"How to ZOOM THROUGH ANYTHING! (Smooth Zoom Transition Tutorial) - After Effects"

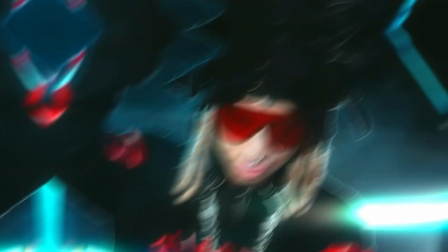0s
Today I'm going to be showing you how to do this insane zoom through effect. You can do this through anything in your music video, like glasses, wheels of a car, watches, windows, doors, you name it, you can zoom through it. And I'm going to show you how to do it really quick and simple. If you're new here, be sure to subscribe to the channel because I upload videos like this all the time. And if you haven't already liked the video, go ahead and do that.
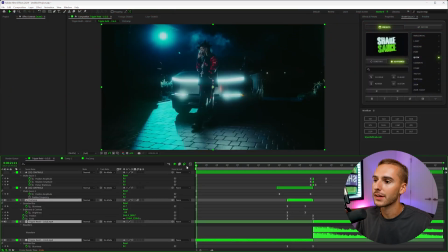18s
But let's get into After Effects. So here inside of After Effects, this is the effect that you're going to be learning from start to finish, everything from the VFX to the blending of it. It's quick and simple, but it's something that you should be using in your next video.
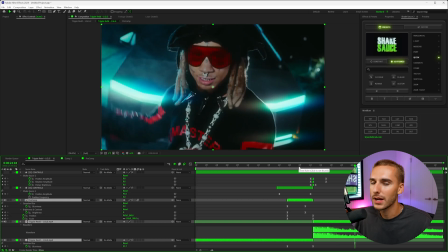31s
Super clean. I love this effect. It's great because you can really do it in like any kind of music video. Very simply, you can zoom through eyes, glasses, like I said, car wheels, watches, phones, windows, literally anything.
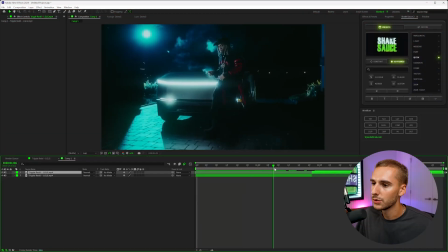43s
Just get creative with it and you can make a really cool effect. So to get started, you just need two clips and the second clip needs to be the thing you're zooming through.
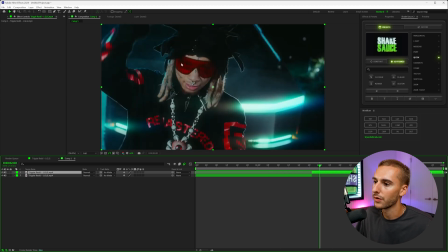50s
So make sure the second clip is something that you can zoom through. For us, we're going to be zooming through Trippie's red glasses here.
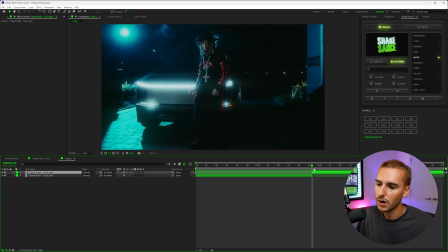56s
So getting started, the first thing you want to do is go to the first frame of the second clip and go ahead and click Control D. That's going to duplicate the layer, and then go ahead and right click and go to time and then freeze frame. And basically what that's going to do is just freeze the clip.
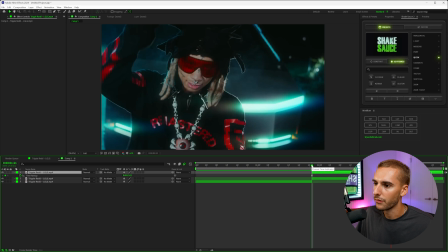72s
I'll go ahead and mute everything for now. You can see it's just going to freeze frame the clip, which is exactly what we want. So then we're going to go to our layer with the freeze frame and go up to the pen tool, and you can do as good of a job as you want or as rough of a job you want. It really doesn't matter too much. You can just go rather quick.
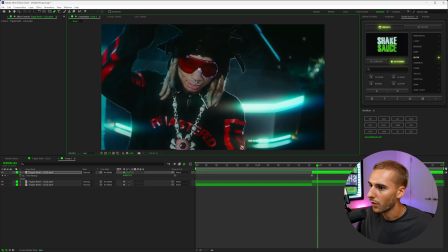88s
I kind of like to follow the curves of the glasses, nothing like super rough edges, but also at the same time, not spending too much time on it. It's going to be done rather quickly, just like that. And now you can see you'll have these glasses masked out by the clip playing behind it. So what we want to do is actually go down to the mask settings, open the mask, and then instead of add, we want to do subtract.
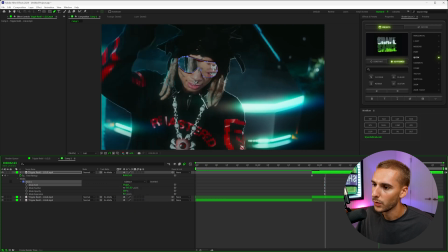108s
That way you can now see there's a hole with the video playing behind it. That's exactly what we want.
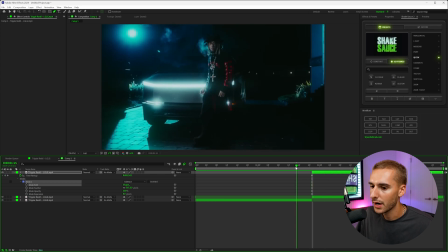113s
So now let's go like 5-10 frames before and actually drag out our clip. So now we'll have this clip like this with the clip playing in the background. I'll go like 10 frames forward, and then we'll have this clip
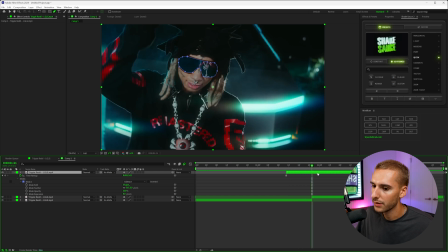125s
with Trippie's glasses masked out and the clip playing in the background. And we're just gonna go ahead and click Control Shift D to split it and then cut it right where that next clip comes in. So you can see it'll kind of go like that's our transition now, which is getting already pretty close.
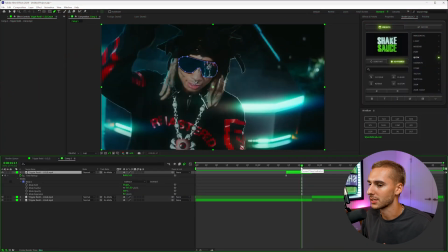140s
So to take it to the next level, and this is what I think like kind of sauces up these zoom through transitions, is actually before you go ahead and do anything, pre-compose it and then move all attributes into the new composition and then adjust it for the duration as well and click OK.
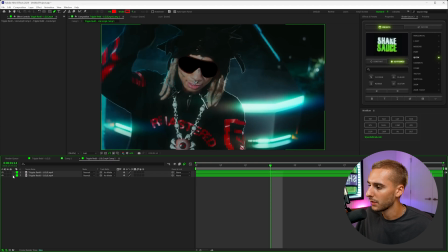153s
And then inside of there, you can duplicate your layer, and then on the bottom mask, go ahead and go to mask, and then instead of subtract, go to add. And now it's just gonna be a freeze frame like this. But what you can do to make it a little bit more of like a unique transition is actually animate this in.
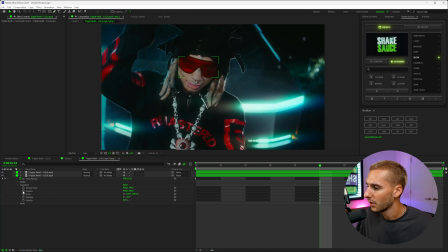169s
That way it transitions in completely. So for us, we're gonna keyframe this position and have it down here. So that means like the first like half of the scene is gonna be the clear. That way you can see something behind it, and that's when we're gonna zoom through. And then towards the end, I'm going to move it back up. So I'm just gonna go ahead and right click and click reset.
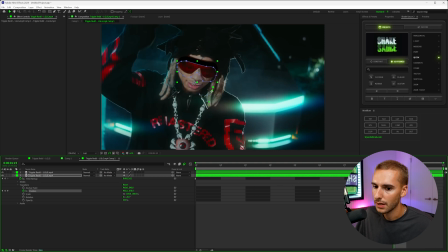187s
And as you can see, it's gonna have this slide up animation. And we're gonna go ahead and make sure to turn on motion blur and then also turn on motion blur on this layer. That way it has a little bit of this zoom up. And now you can see the glasses are kind of zooming up like that. We can even easy ease them by highlighting them and clicking F9. It'll just smooth out the motion a little bit.
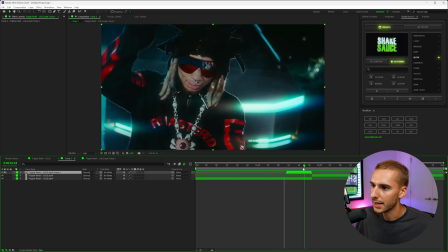205s
And now back in our composition, you can see our glasses are sliding up like that. So it's already becoming a little bit more of that transition we want. We can even go to our mask real quick inside of this settings here, inside of our composition, and go to mask, and then just feather it just a little bit.
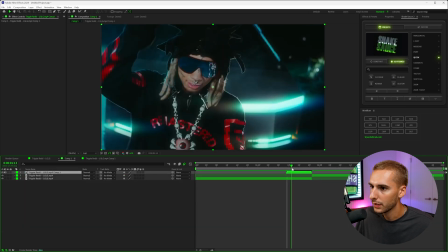220s
That way it's not as harsh. Something like 10 pixels will work perfectly. So now it's not as much of like a harsh edge and it's more of a blended edge.
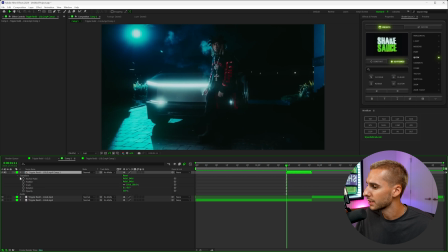228s
So now to get the zoom through, we have to actually go ahead and increase the scale and position. So we're gonna keyframe the scale and position on this first frame.
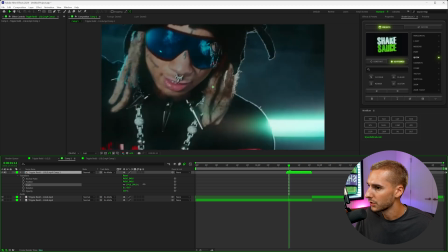235s
So we're gonna go right where the clip starts and we're going to scale it in and move the position.
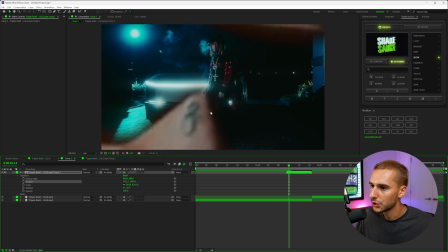241s
So for the first frame, you want it to show, but not like be completely out of frame. So like you don't want it to be like where you cannot see it at all.
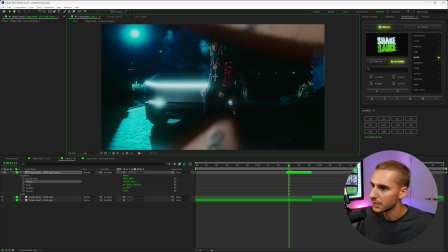249s
So for us, the first frame will be something like this, where you can kind of see the outline of whatever you're zooming through.
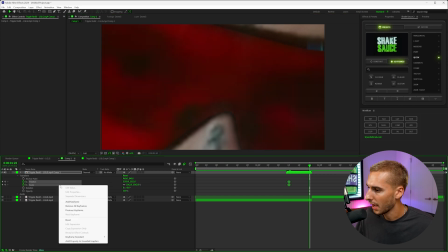257s
And then we're gonna keyframe the scale and position and go all the way to the end and then go ahead and reset it and then easy ease those keyframes.
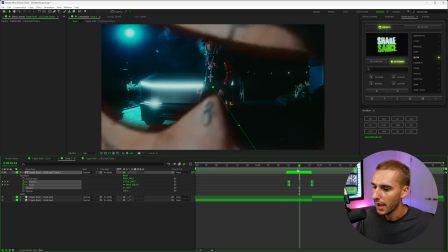264s
So now we have a lot more of that transition we're looking for. And another thing we need to do is just make sure that motion blur is checked.
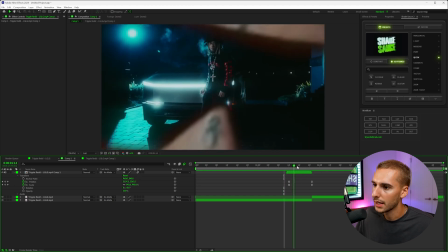270s
It's gonna sell the effect a lot more already. And as you can see, we're already getting way, way closer to the effect that I showed you here.
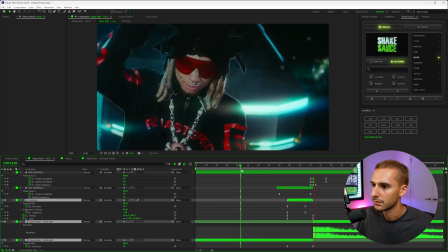277s
You can see we're still missing a few things like some shakes and some blurs. To sell it, but overall we're getting very close.
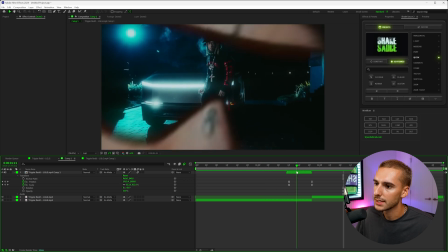286s
So the next thing I'm gonna do is actually, when we start zooming through Trippy's glasses, I want his face to come into focus, but then the background to go out of focus.
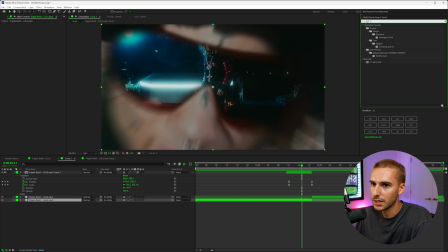294s
So to do that, we're gonna go ahead and use Gaussian blur and apply it to this background clip.
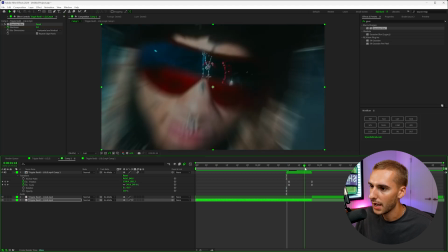299s
So right around here is where we're gonna start the blur, and it's gonna be at 0. And then by about this time, I want it to be closer to like 30 or something like that.
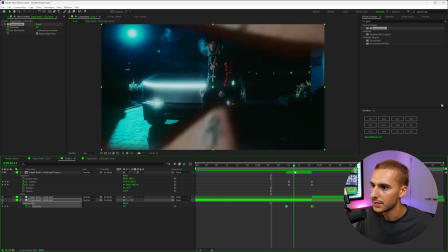308s
That way it goes out of focus. So then we can easy ease that. And as you can see, as it zooms out, it starts becoming less and less in focus,
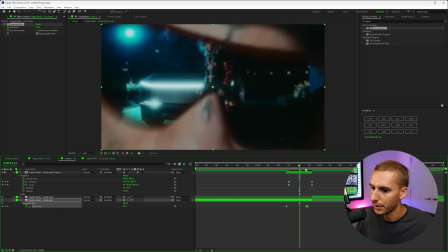315s
which honestly we can go ahead and make happen a little sooner and also maybe a little bit more intense.
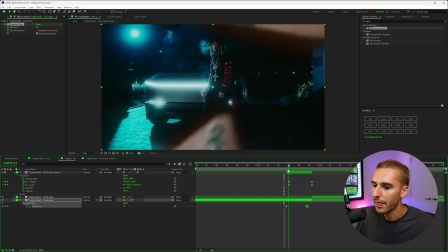320s
It's just gonna take playing around with it, seeing what you like. And then we're going to do the vice versa of that actually.
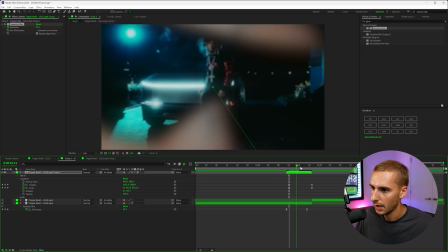326s
So on this clip here, we're gonna go ahead and blur it from the start. And then as it gets to like right about here, we're gonna bring it into focus.
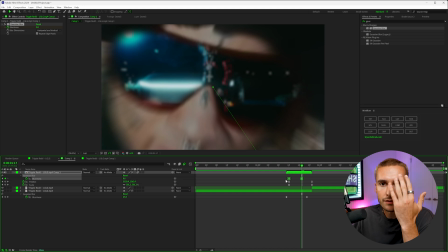334s
And that's just gonna make it seem like it's coming from something really close. Like if you hold your hand in front of your eye, you won't be able to like really focus on your eye unless you like really try.
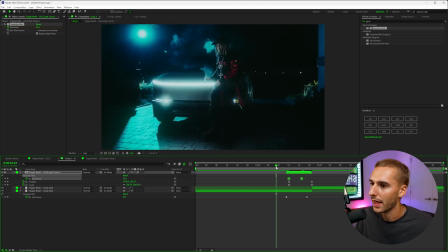342s
So that's gonna sell that effect a little bit more.
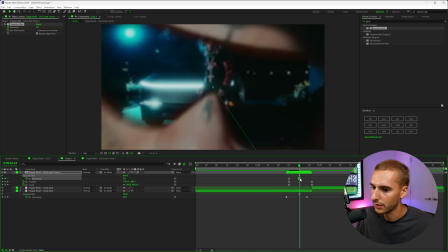344s
And we can even have it end a little bit sooner and maybe be a little less intense.
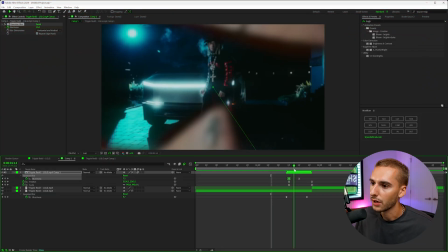351s
Another thing you can do is actually change the color of the clip you're zooming into to kind of blend it a little bit more. So we can make it really simple by just adding brightness and contrast on and then bringing down the brightness a lot. So on that first frame, it's gonna be like very dull. And then by here, we'll make the brightness back up to 0.
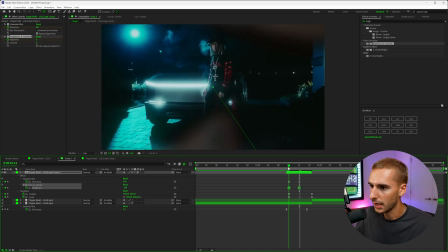367s
So just a quick little blending technique that will allow you to kind of blend it in just a little bit smoother.
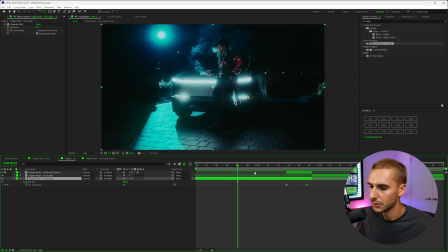372s
Now, one of the things I want to do is actually go ahead and add on some shakes to kind of ramp up the energy and make it like seem more of like a transition. So I'm going to make an adjustment layer over these two clips and go ahead and go to Shake Sauce 2.
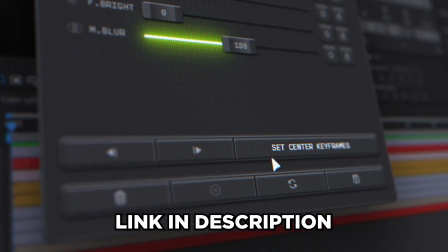385s
If you guys don't already have Shake Sauce 2, go ahead and click the link down in the description. It's going to give you a 7-day free trial.
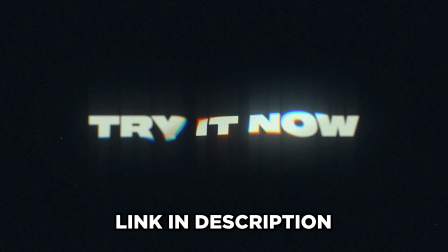390s
You can try out Shake Sauce 2 100% risk-free, cancel anytime before that 7 days, and you won't be billed.
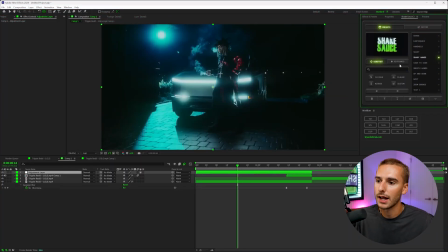395s
So it's by far the best plugin in all of After Effects. So go ahead and try it out. Been working on it for 9 months, and I'm gonna show you some real sauce on how to use it right now. So inside of Shake Sauce, there's these constant presets. I'm actually gonna apply this shaky hand preset onto this adjustment layer.
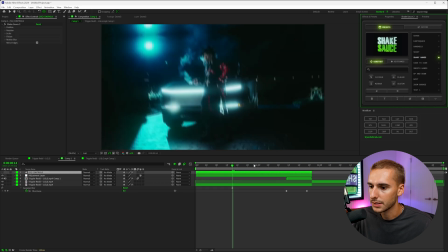413s
And it's gonna load up.
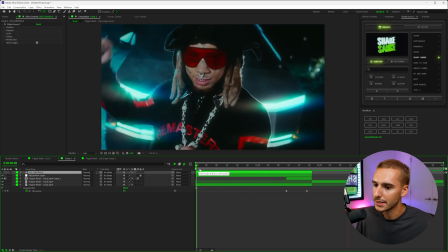414s
And if we play it, you can see it's already a very intense preset and it looks pretty cool like that, but that's not exactly what I'm going for.
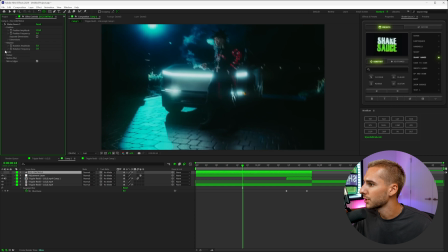422s
So I'm actually gonna go ahead and open up the position, rotation, scale, and flicker inside of Shake Sauce 2 here.
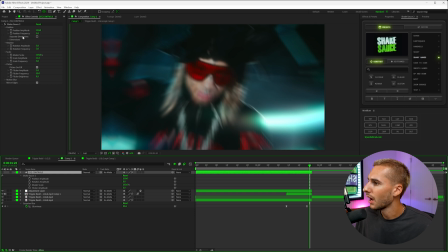429s
And then at the end of the clip right here, I'm gonna keyframe the position amplitude, the rotation amplitude,
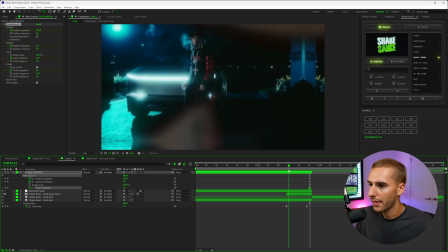435s
the scale amplitude, and then the flicker amplitude, and then go right to where the beginning of the effect kind of starts and takes place,
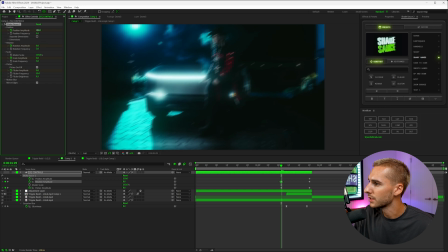442s
and then change all of those values to 0. That way it kind of just ramps up with energy.
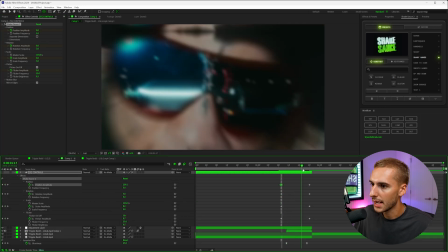447s
That way it kind of ramps up with energy as we get closer to the effect being done.
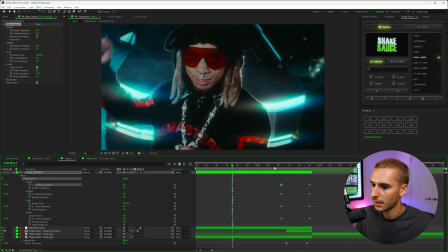451s
And as you can see, it has a lot more of this like kind of like shake to it.
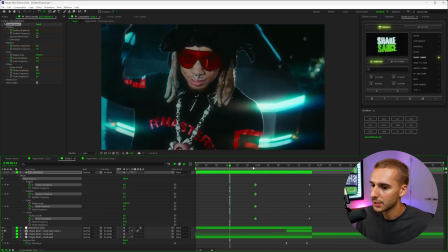456s
And you can play around with the distance of these keyframes. If you want it to start earlier, you can. I just think it looks good about at the time where it kind of like his glasses start coming in. So around here, and then I'm also just gonna easy ease those keyframes. And then because we made this adjustment layer and it ends abruptly here, I'm just gonna go ahead and add another shake preset.
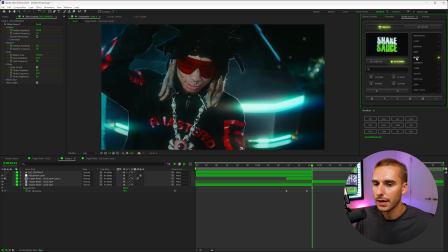473s
So inside the keyframed, I'm gonna add one on like quick or maybe something like twitch. That way it just sells the effect a little bit more. Let's go ahead and try out twitch and see what we like.
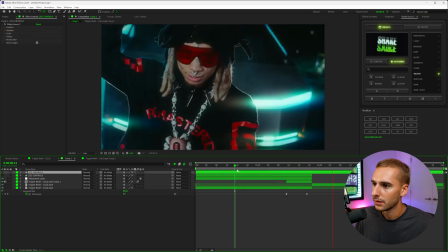484s
So that's a little bit more of an intense one. I think that looks crazy actually.
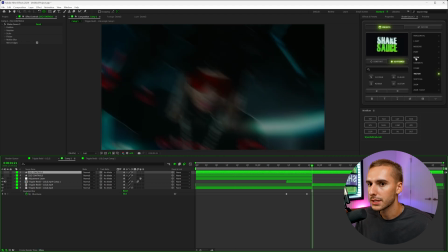489s
But if you want something a little bit more light, the cool thing about Shake Sauce is you can try out these different presets without having to delete.